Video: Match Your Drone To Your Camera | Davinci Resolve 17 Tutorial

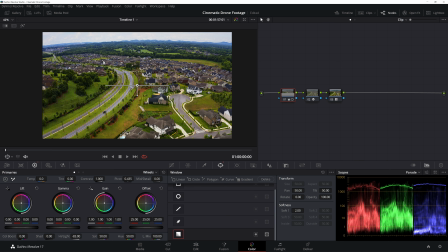[7:55]
So if I go to the power window section and then come down to the gradient and hit the highlight button to see what we're affecting,
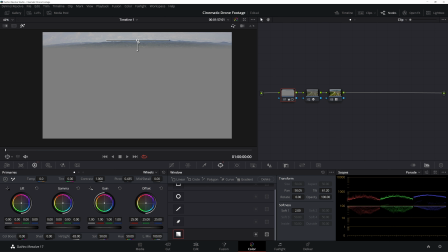[8:02]
I'm going to pull this up to just the sky and those clouds, and then gradient this down quite a bit, and then hit off the highlight button, and voila.
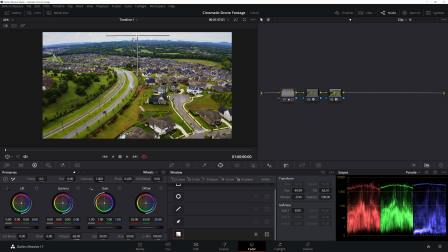[8:15]
Now our neighborhood is nice and punchy, but our sky is back, and we can see our clouds again. And if I deactivate that node, activate, deactivate, activate, it looks nice. It definitely looks much more film-esque. It looks like we've extended the dynamic range of the drone, which we know doesn't have a great dynamic range,
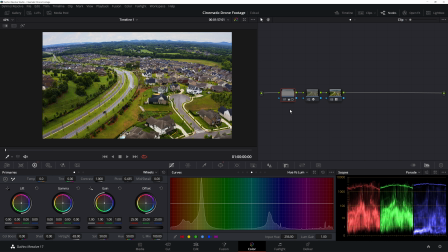[8:33]
but there are things we can do to massage it to an okay dynamic range, or at least make it seem that way. And so one thing I'm going to add is a node in between the color space transform and the LUT. And here I'm going to make a few color adjustments. This green looks very neon to me.
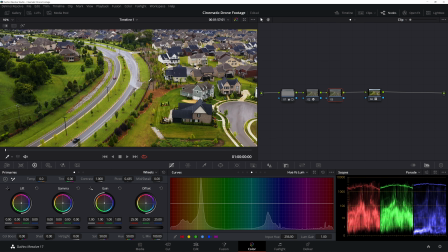[8:48]
So I'm just going to go to the hue versus luminance, and I'm going to click on a green section that looks neon-ish, like this strip right here, and just click in here, and then it'll make a dot in our curves in our hue versus luminance,
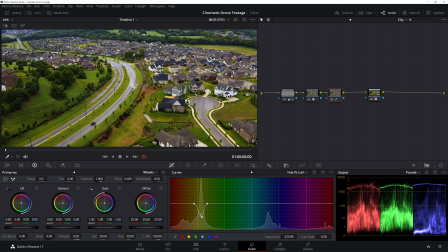[9:03]
and I can just bring this down to give that green a little less punch, a little less brightness. Because while it's very green here in Franklin, Tennessee, it's not anywhere near as green as it just looked on the screen.
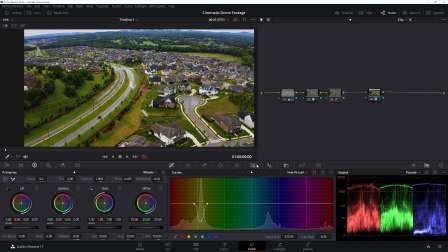[9:17]
And that looks a good bit better. And then one other thing I'm going to do is come to the color boost and just push this down slightly, maybe to 5.5.
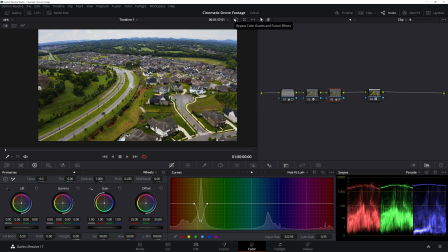[9:27]
Boom. And now this looks a lot more even. Before, the grass was kind of all over the place. You had these dark spots and these light spots. You had these orange spots and the light green, the dark. It was just too much. With this, Control D to activate this node, we're seeing a much more even grass.
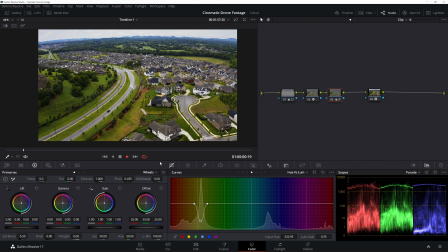[9:45]
And it just doesn't seem as distracting from what we're trying to look at, which is this car driving down the road, obviously going somewhere.
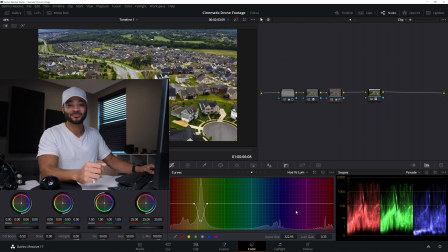[9:51]
A little secret, it was me. I was just going home. So now we can continue with some more elaborate effects.
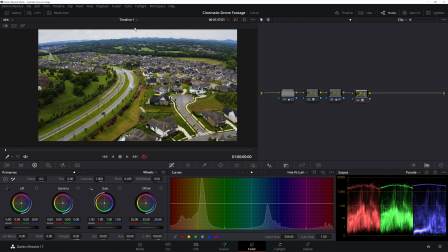[9:58]
If I pull this back to our first frame, I want to make the sky pop just a little bit more. So if I hit Alt-S and then make another gradient window with the power windows,
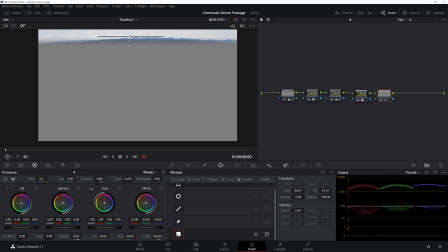[10:07]
hit the gradient button, the highlight button just to make sure we've got just the sky. Boom. And I'll leave the highlight on and go to the qualifier, and I'll raise the luminance. I'll raise the low of the luminance
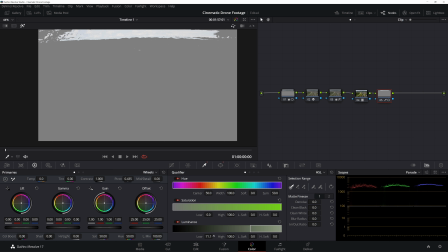[10:23]
and try to get just the highlights of the clouds. Let's see.
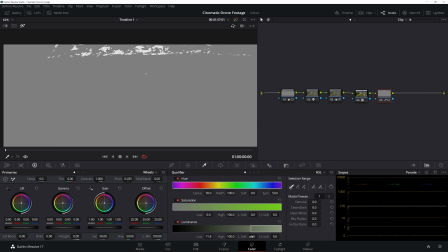[10:27]
Let's come up here. That looks good. And now I'll hit the L soft, the low soft. Boom. And not too soft, because I would like to just get the highlights of the clouds. I'd like to not get the shadows if possible. And then I'll go to the clean black and I'll slide this up just a little bit.
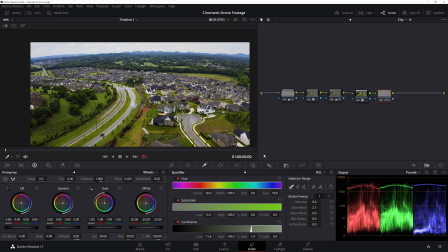[10:47]
That looks pretty good. And then I'll click off the highlight button, go to the primaries bars. So I'll click on the wheels, go to bars, and the gain, I'll bump this up a little here.
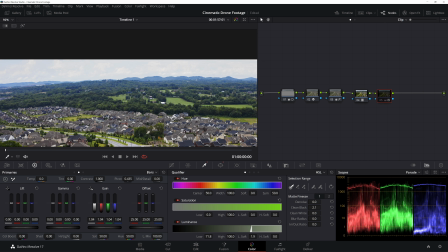[11:01]
Boom. Boom. 1.4 is awesome. Now we got a lot more punch in the clouds.
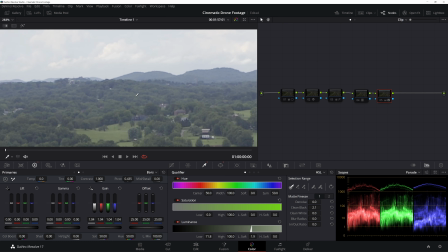[11:07]
If I deactivate this whole thing, you can see that there wasn't too much punch there, but there was a good amount.
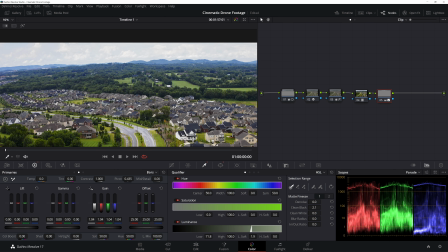[11:14]
So we want to keep that as much as we can and even accentuate it if we can. And I'm actually going to do one more thing to make this pop out a little bit more.
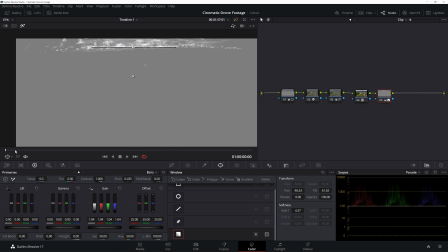[11:21]
And from here, just because the qualifier and the power window work so well together, we can just leave that there and move on. And hit off the highlight button and hit Alt-S.
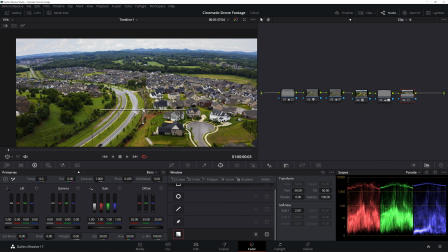[11:37]
And I'm going to do the same thing. I'm going to go to the power windows. I'm going to make another qualifier. I'm going to grab just the sky. Hit the qualifier button. Raise it. We'll go to the highlights.
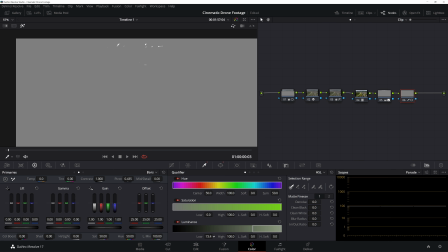[11:51]
Raise this just to see an even higher spectrum of highlights. Maybe right there. Then the L soft. I love it. And then the clean black, I'll raise just a tiny bit. Maybe a little more soft.
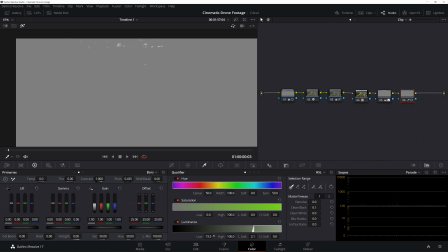[12:03]
Maybe raise it a little more. That looks good.
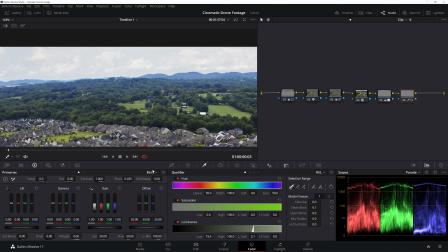[12:08]
And then if I come in here and look at these clouds, and then back to the primaries bars, if I move this gain up, you see a little bit more punch there. A little bit more punch in those highlights. Just giving us a little bit more contrast, a little bit more depth of the clouds.
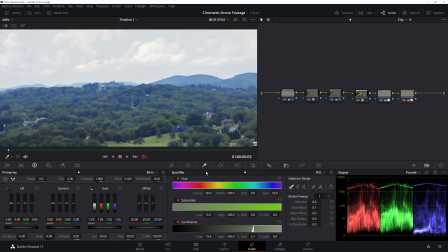[12:23]
If I deactivate, activate, deactivate, activate, that's a really, really cool and powerful tool that you can use in a lot of cool ways.
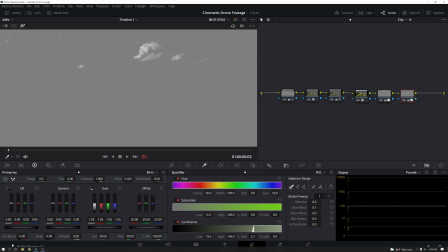[12:30]
I'm just going to grab a little higher on the spectrum here. Yeah.
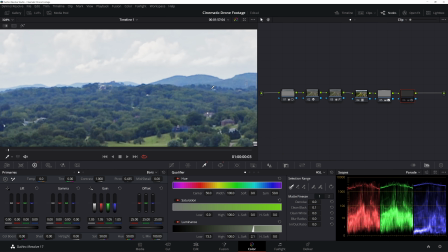[12:36]
And boom. I like it.
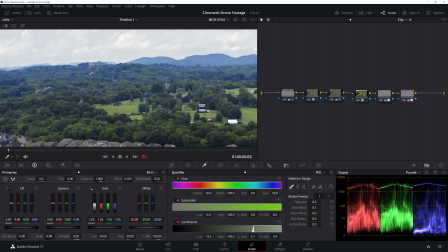[12:41]
It doesn't make a difference on all the clouds, but it definitely gives us more depth between, you know, the shadow, the lowest point of the clouds and the highest highs.
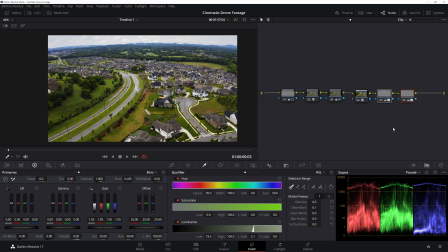[12:49]
And I like that. That's really nice. Giving our whole image more depth. If I take away those two last nodes, we've really done wonders to the clouds. And there wasn't much sky in the shot anyway, but, you know, you might as well make the sky pop if you can.
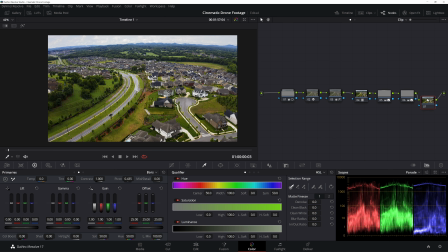[13:03]
So if I hit Alt-S to add one more node, we are going to give this a little bit more softness.
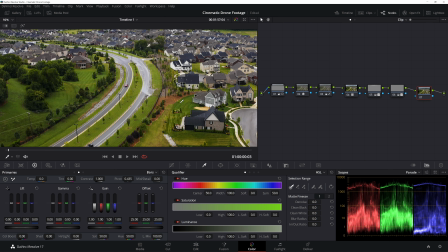[13:10]
One thing that's kind of a dead giveaway with modern kind of cheaper drones like the Mavic 2 Pro, it's a great drone, but it's got this digital video sharpness that's just not right. It's almost similar to what you'd see out of a cell phone camera. It's something that very small sensors have.
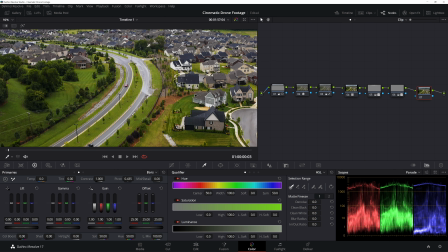[13:25]
Just small sensors, they can only input so much data. So the sharpness tends to be digitalized and kind of fake.
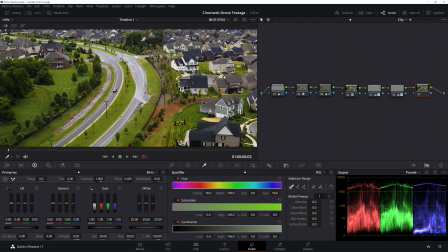[13:32]
And so in this last node, if we go to the mid-tone details and just pull this down, at about 30,
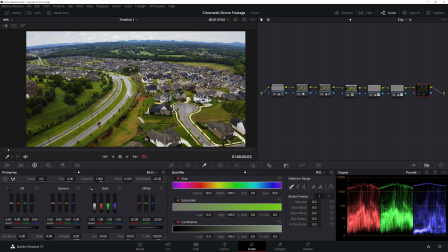[13:41]
42, that's okay. It adds the softness that seems a lot more film-esque than, you know, than the drone would naturally give us. I like that. I like that a lot. Okay, 2 more things, maybe 3 more things. I always say 1 more thing, and then I do like 5 more things.
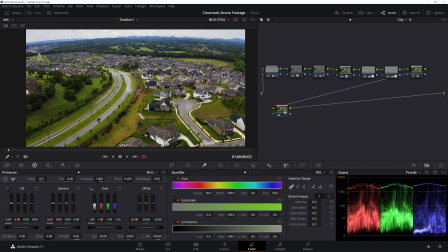[14:00]
So I'm sorry about that. You know, it's just how my brain works. So if I hit Alt-S and make another new node, I'm going to go into the HDR wheels. Now, the HDR wheels are super cool. You have a lot of spectrums here from black, dark, shadow,
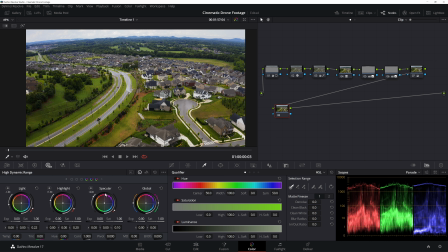[14:17]
light, and then highlight, and then you have specular. So you have a lot of different ranges in there. And if you click the highlight button and then kind of pan this light spectrum on the side,
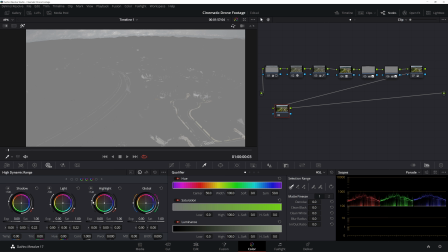[14:29]
you can see what spectrum of light you're affecting, which is really, really cool.
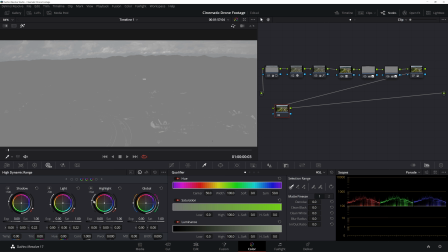[14:35]
It makes it a really, really powerful tool to use when it comes to customizing and making your own looks. And so if I bump this up to, let's say, about here, I like that.
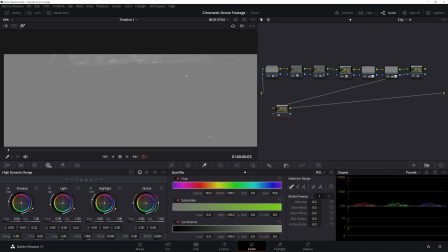[14:48]
Maybe about right there. And maybe a little lower. And then in the light
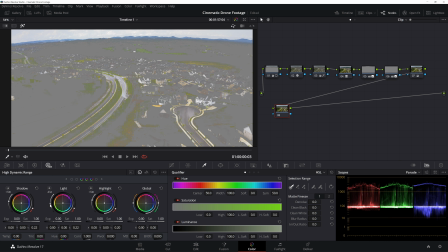[14:55]
spectrum. Move this up just a little bit, maybe right there.
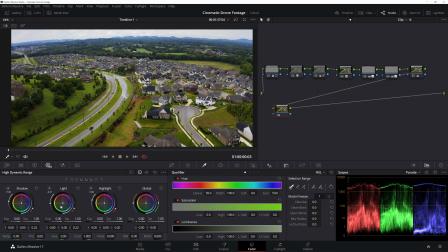[15:01]
I'm going to hit off the highlight button and then push a little bit of warmth into those highlights.
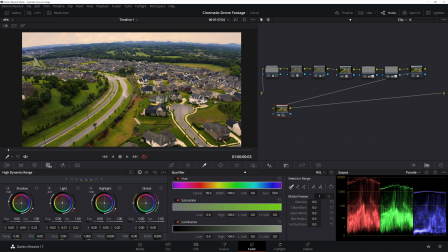[15:10]
I know it looks crazy, but then I'm going to come to this highlight wheel, move this back to the blue to bring us back to our whites being white. And this will also give us a little bit more of a sunset-ish look, a little bit more of a warm film-esque look.
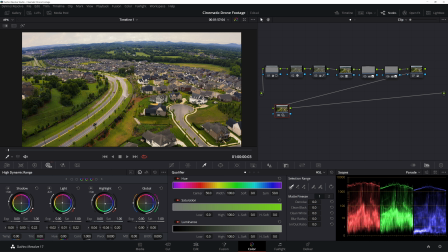[15:29]
And that'll come out down here to the shadows, and I'll actually push a little bit of blue into the shadows, a little bit of teal. A little teal, a little greenish. Yeah, that looks really good. Then I'll come over to the key, go down to the gain,
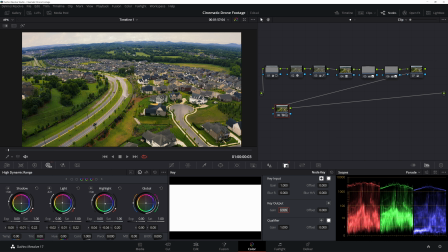[15:44]
and double click this, and then I'm going to push in, I'm going to minus this and cut this about in half. I'm going to go to 0.650. And now we have a little bit more color, a little bit more warmth, but it doesn't look unnatural.
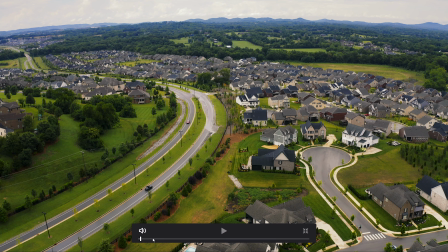[15:57]
It doesn't look really even noticeable at all. If we full screen this, that looks a lot nicer.
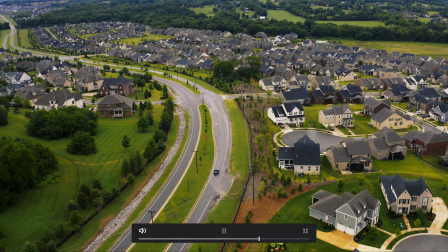[16:04]
That looks really good. And I'm noticing a little bit of noise, which of course we can come and denoise this.